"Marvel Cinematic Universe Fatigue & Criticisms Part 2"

Finally, after 7 years of lighthearted action comedy, we were finally gonna get the dark, gritty movie we all wanted. I remember watching the trailer for the first time and not being able to wait for this movie to come out. And then when it came out, it was nothing but lies.
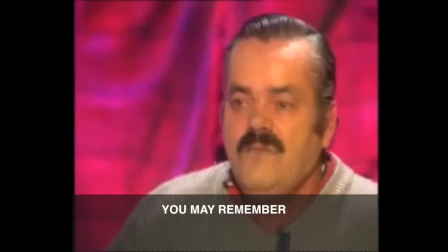Malicious, heartbreaking lies.
No vea. A Sevilla y me y al último que cuando ya salió la bien de regla estamos llorando
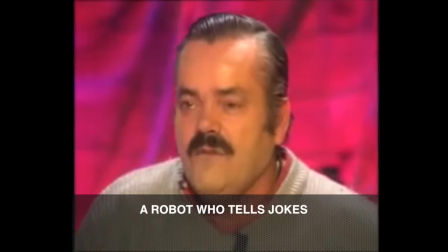me cobró el tío la
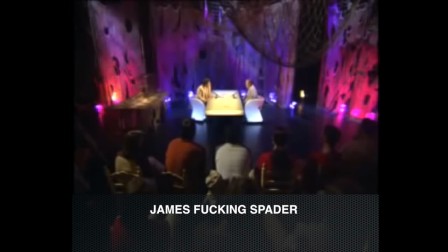me cobró a 500 veces y ya no fui más me fui andando a cuello amarillo hasta hoy.
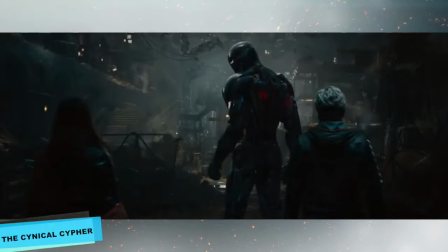And the worst part of it all is that's not even a movie. It's a damn commercial.
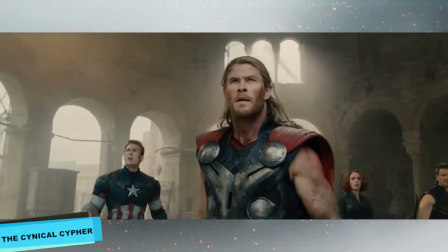It's a setup for all the other movies to follow, and that's absolutely infuriating. Knowing in the end that nothing really mattered because it's all a setup.
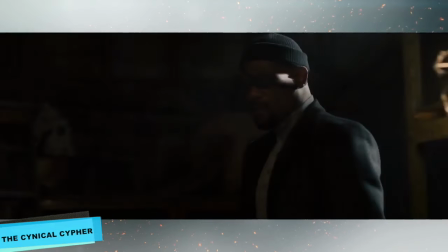Everything is wrong with this movie, and I fucking hate it. It's actually insulting to watch and marks the time that I started to dislike Marvel movies.
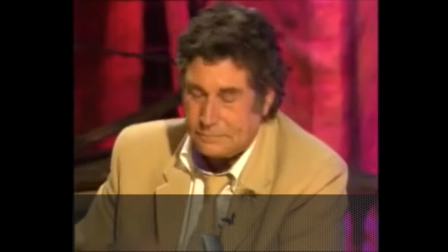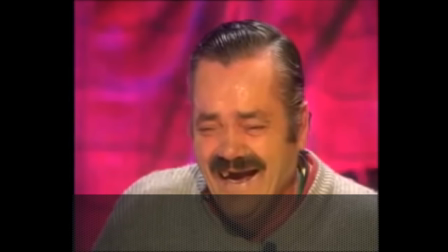I really don't give a shit about Doctor Strange. I really don't give a shit about Thor Ragnarok. I really don't give a shit about Black Panther.
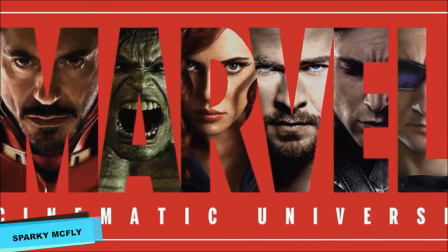Another example of how the MCU refuses to take risks is all the death fakeouts.
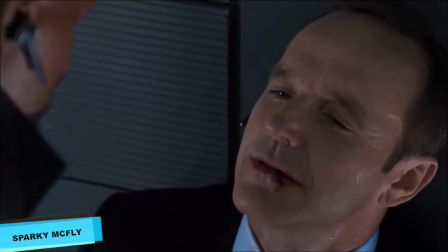Instead of taking risks and killing off characters, they constantly play it safe and bring whoever died back to life.
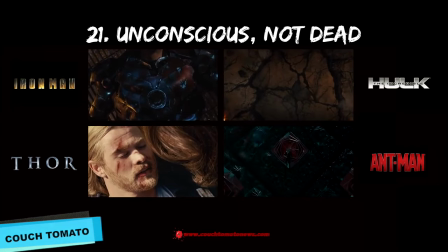All Marvel movie heroes go unconscious and you're supposed to believe they're dead, even though you know they're not.
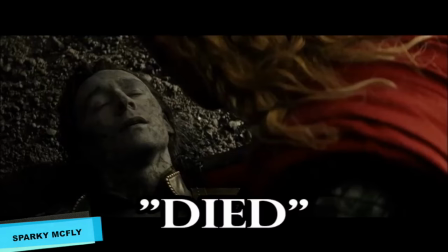Coulson, Bucky, Nick Fury, Loki, these characters died only to be resurrected in an extremely contrived series of events.
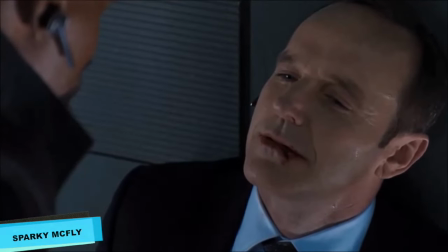Not only does this rob their deaths of any sort of emotional impact,
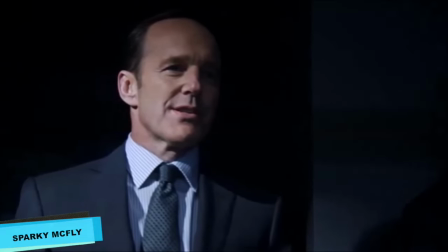but it also feels really cheap seeing them bring characters back from the dead just because they're afraid to take risks and kill them off. In every conversation scene, all you ever get is shot, reverse shot. It works, sure, you can see what's going on and everything, you know who's talking, but it makes it kind of inoffensive, kind of dull to watch. The fights aren't much better because they're really heavily edited to cover up the gaps in the choreography and the stuntmen. It's pretty blandly directed and very heavily overcut, so it's about as cinematic as an episode of Game of Thrones.
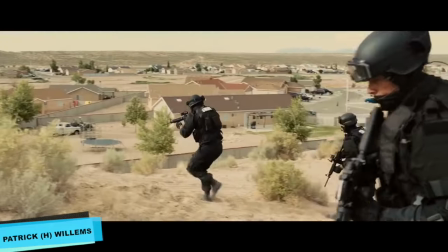That flatter look makes sense for, say, Spotlight or Sicario, where you might want the visuals more muted and closer to reality.
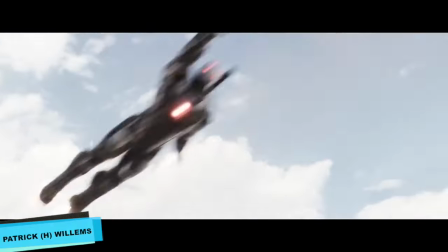But when you're dealing with a big, bombastic superhero movie, don't you want the images to be bright, to pop off the screen, not to be a bunch of muddy gray tones?
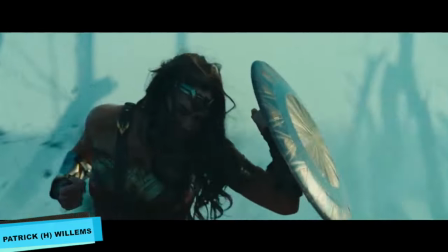The recent DC movies, for all their problems, at least have this figured out. It's really good looking for TV. But this isn't TV, this is a blockbuster that's shot like a high-end TV drama.
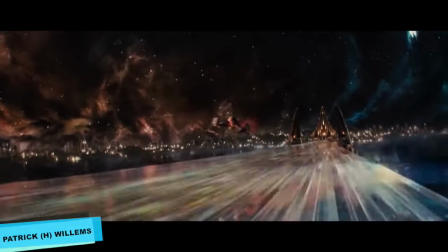Marvel's first three movies, Iron Man 1 and 2, and Thor, were shot on film. After that, they switched to digital, using the Genesis on Captain America: The First Avenger,
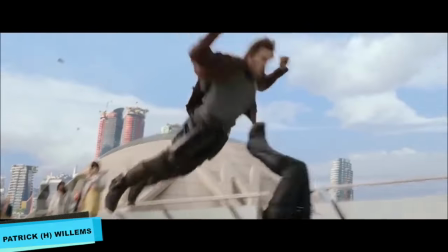and then the Arri Alexa on every one of their subsequent films, from The Avengers up through Doctor Strange.
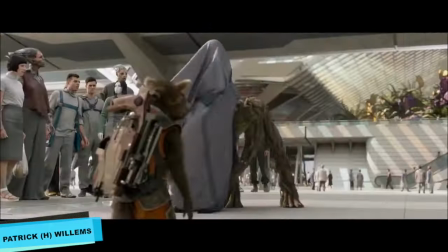They consistently use the same style of color grading on all their digital footage, creating an image that's flat and dull when it should be vibrant and exciting.
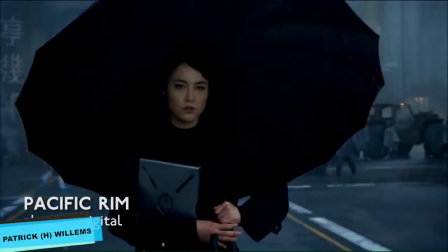Digital cinematography can look amazing,
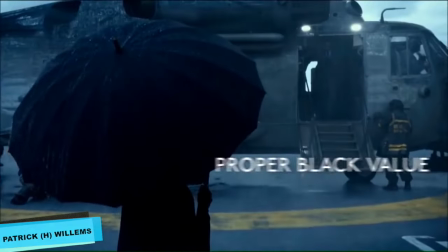but it has to be graded properly. The root of the problem is the lack of proper black values, as in the spots in the image that should be black,
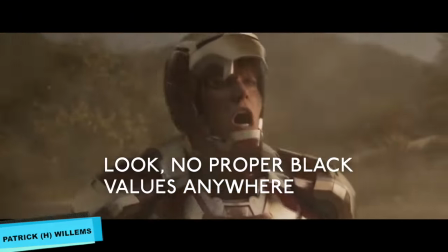like the deepest parts of the shadows, aren't. They've mostly turned to TV directors to do stuff. They had Alan Taylor from Game of Thrones doing Thor the Dark World, and then we've got the Russos, who mostly just done sitcom work on TV. As a result, they get what people seem to crave. Bland, homogenous visuals, rote, procedural performances, and an endless kowtowing to Kevin Feige's monomaniacal vision.
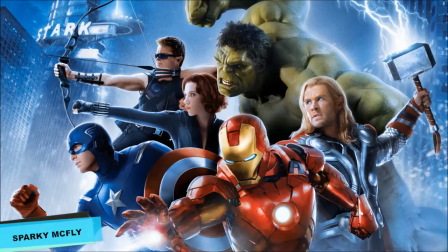There's no denying that the Marvel Cinematic Universe has a severe lack of diversity. I mean, look at this. The main cast is just a bunch of white people. I'd like to make the claim that Civil War actually spews some really gross politics.
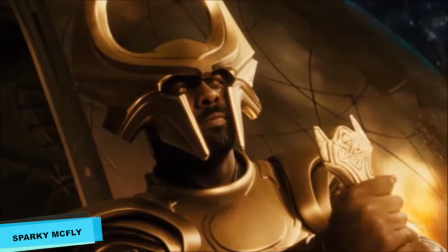The first thing I'd like to talk about is how it treats Black Panther. Sure, you have characters like Heimdall, Rhodey, and Falcon, but there's a problem with that.
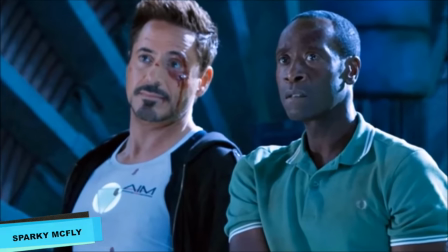Heimdall's basically Thor's sidekick, Rhodey's basically Iron Man's sidekick, and Falcon is basically Captain America's sidekick.